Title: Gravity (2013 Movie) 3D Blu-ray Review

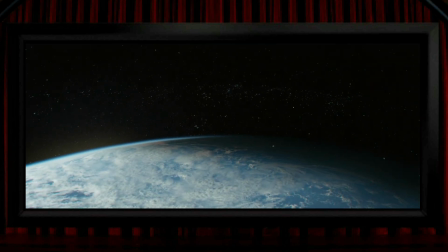4:06 When the debris field approaches, there's a very mild amount of 3D separation between it and the star field beyond,
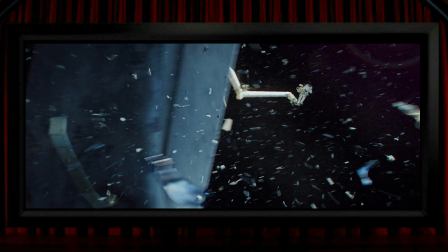4:13 but perhaps that subtle difference in their spatial positions is what makes the shot work. At other times, there is plenty of separation in the debris fields, but due to the intense action here, These are the only moments in the film where the camera, or virtual camera, really swirls around quite quickly,
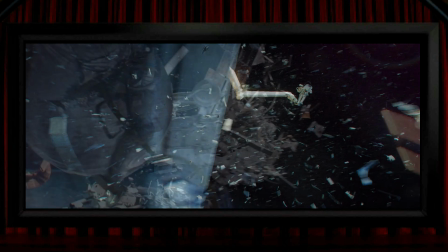4:30 so there's not that much time to appreciate the 3D. Other times, there isn't much separation in between the debris.
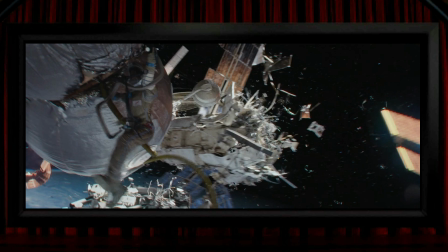4:35 In fact, some of these shots could be seen as the very definition of gimmicky 3D,
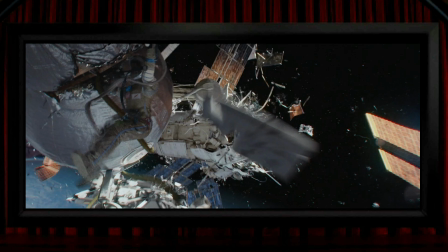4:40 in that there are some extremely brief moments of pop-out as chunks of debris fly out of the screen.
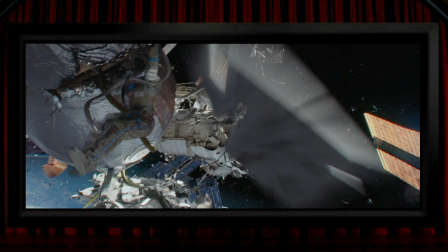4:45 By the way, I'm not knocking this. They're great, and they might make you flinch, but it's funny how when other films do this sort of thing, 3D critics hate it.
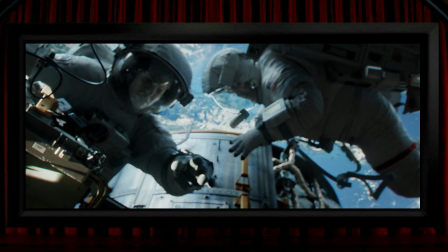4:53 There are a small handful of other things that pop out of the screen, like this floating screw makes a bolt for it, a good way out into negative parallax, and when Clooney grabs it we get a face full of his space fist.
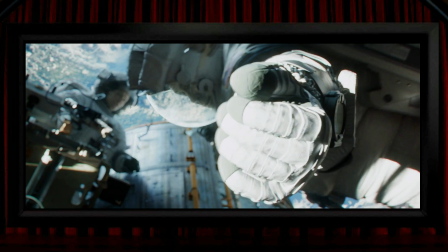5:03 And this works really well here, I think, because as his hand comes all the way out, the sun hits it for extra effect, it's another great shot.
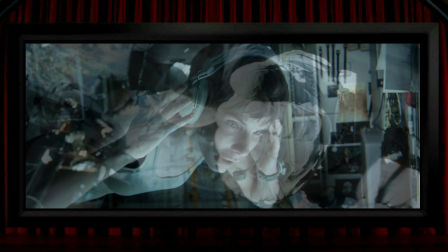5:11 Unsurprisingly, there are several other things floating around, like this chess piece, and no coincidence there that it's a castle.
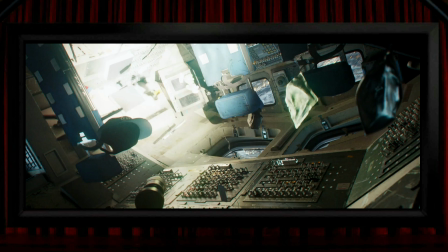5:18 Some other stuff floats around, although maybe without a massive amount of separation amongst it,
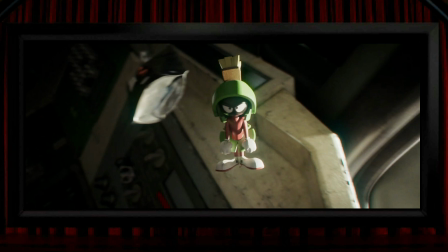5:23 but this little toy comes a good way out towards us, and things float slowly, not just because of the space setting, but because of the beautiful way that the film is shot and assembled. This is the antithesis of the fast-cutting filmmaking mentality.
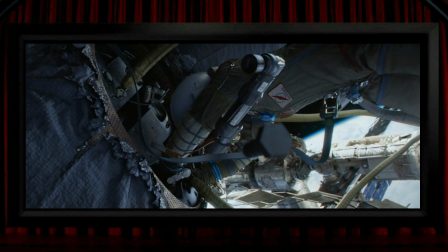5:36 There's another wayward screw making its way out of the screen towards us, so a quick note to NASA, perhaps.
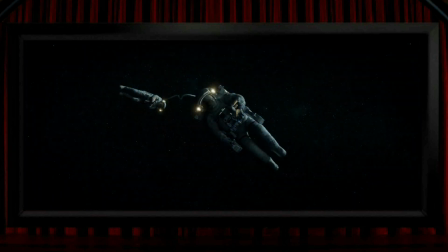5:41 Maybe use a bit of threadlock. One of the other things that we see floating around a lot is obviously the film's stars, And whilst there's not a lot to put into 3D here,
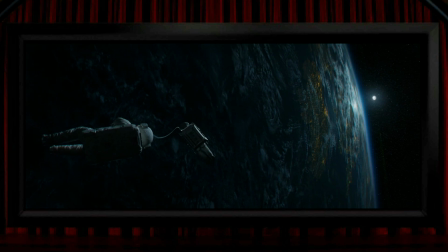5:50 that feeling of space with the background pushed far behind the window of the screen,
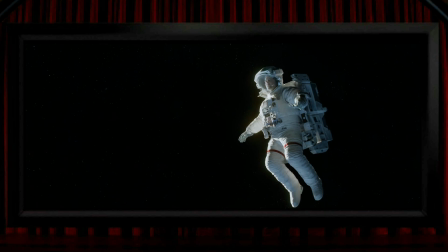5:55 or both astronaut and background deep into the screen, it just works surprisingly well.
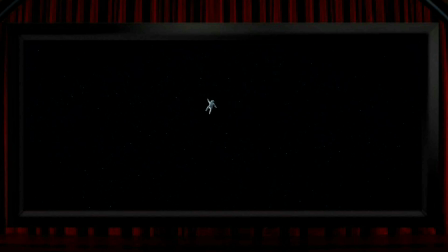6:01 I've heard people say that this is a great 3D shot, but other than everything being in positive parallax, there's only the tiniest amount of stereoscopic separation within the shot.
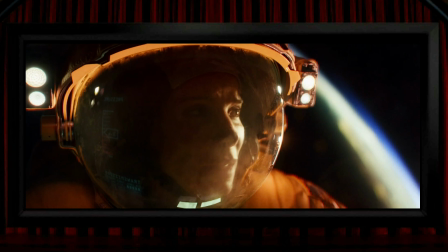6:10 The astronaut's helmet's visors often form a solid three-dimensional bulge out of the screen, and even these were apparently digital.
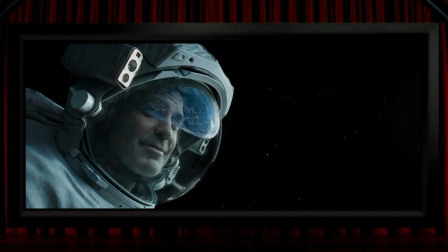6:17 I'm not sure that the reflections in the visors are in completely the right space and there's one moment, not this one, where the reflection is particularly noticeable because it's an obvious joke, which is kind of fun if maybe a bit silly.
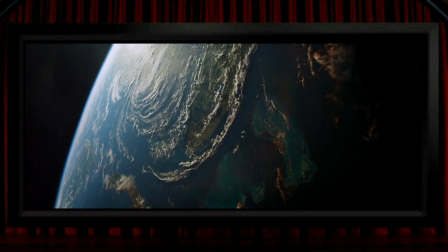6:28 I mentioned the disc of the Earth at the beginning and obviously up in space you'd see the Earth as a flat disc but I think there might actually be a very subtle amount of depth in the planet sometimes with the further parts on the left here being pushed a little bit deeper into the screen. Same sort of thing with the atmosphere above the planet, which also looks like it's just that slightest bit in different 3D space to the planet. Most subtle of all, I think, is some of the views of the star fields.
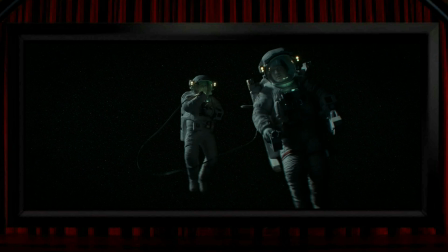6:53 And since human 3D vision drops off after not very many tens of metres, those views of the Earth wouldn't naturally be seen in any 3D. And so, even more so, star fields are going to be a flat backdrop, which most of the time, that's understandably how they appear, like the planet pushed deep into the screen.
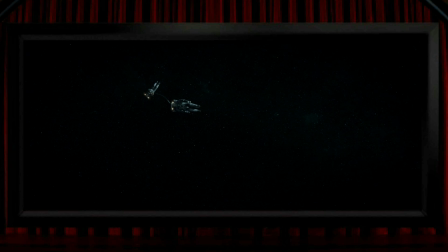7:10 But, and I'm sure I'm not imagining it, there were times when it looked like they had put just a tiny amount of depth within the starfield backdrop it's ultra subtle but it does add something to the shot it's in shots like this though where i'd love to see much more of a 3d
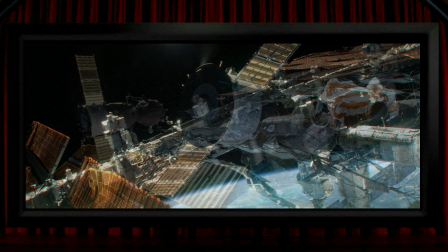7:24 effect as it is though these views might not quite be totally flat but there's not very much in the way of volume visible in these structures
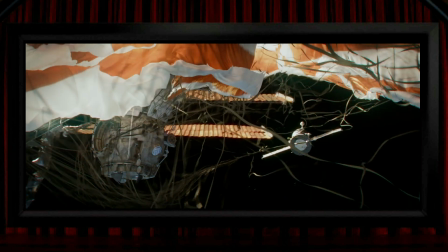7:31 and same goes for this tangle of lines it's really lacking in much of the way of stereoscopic depth and definitely not something that i'd class as being great 3d in fact i'm not sure there's really a single shot in the film that I'd nominate as an all-time 3D classic. There's a moment where the 3D emphasises a quite painful-looking injury to one spaceman,
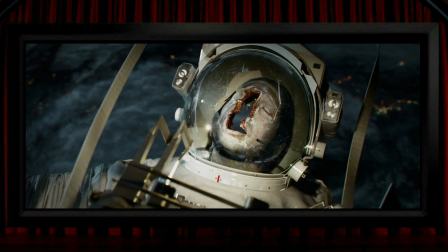7:50 and it's probably a good thing that they don't do anything too overt with the effect here, like placing something obvious like a gurning George Clooney in the space beyond the hole in his head, which I suspect is the kind of thing that a more fun 3D film would do. Like, if this had been a horror film, you'd see the maniacal Axeman in the background through the hole.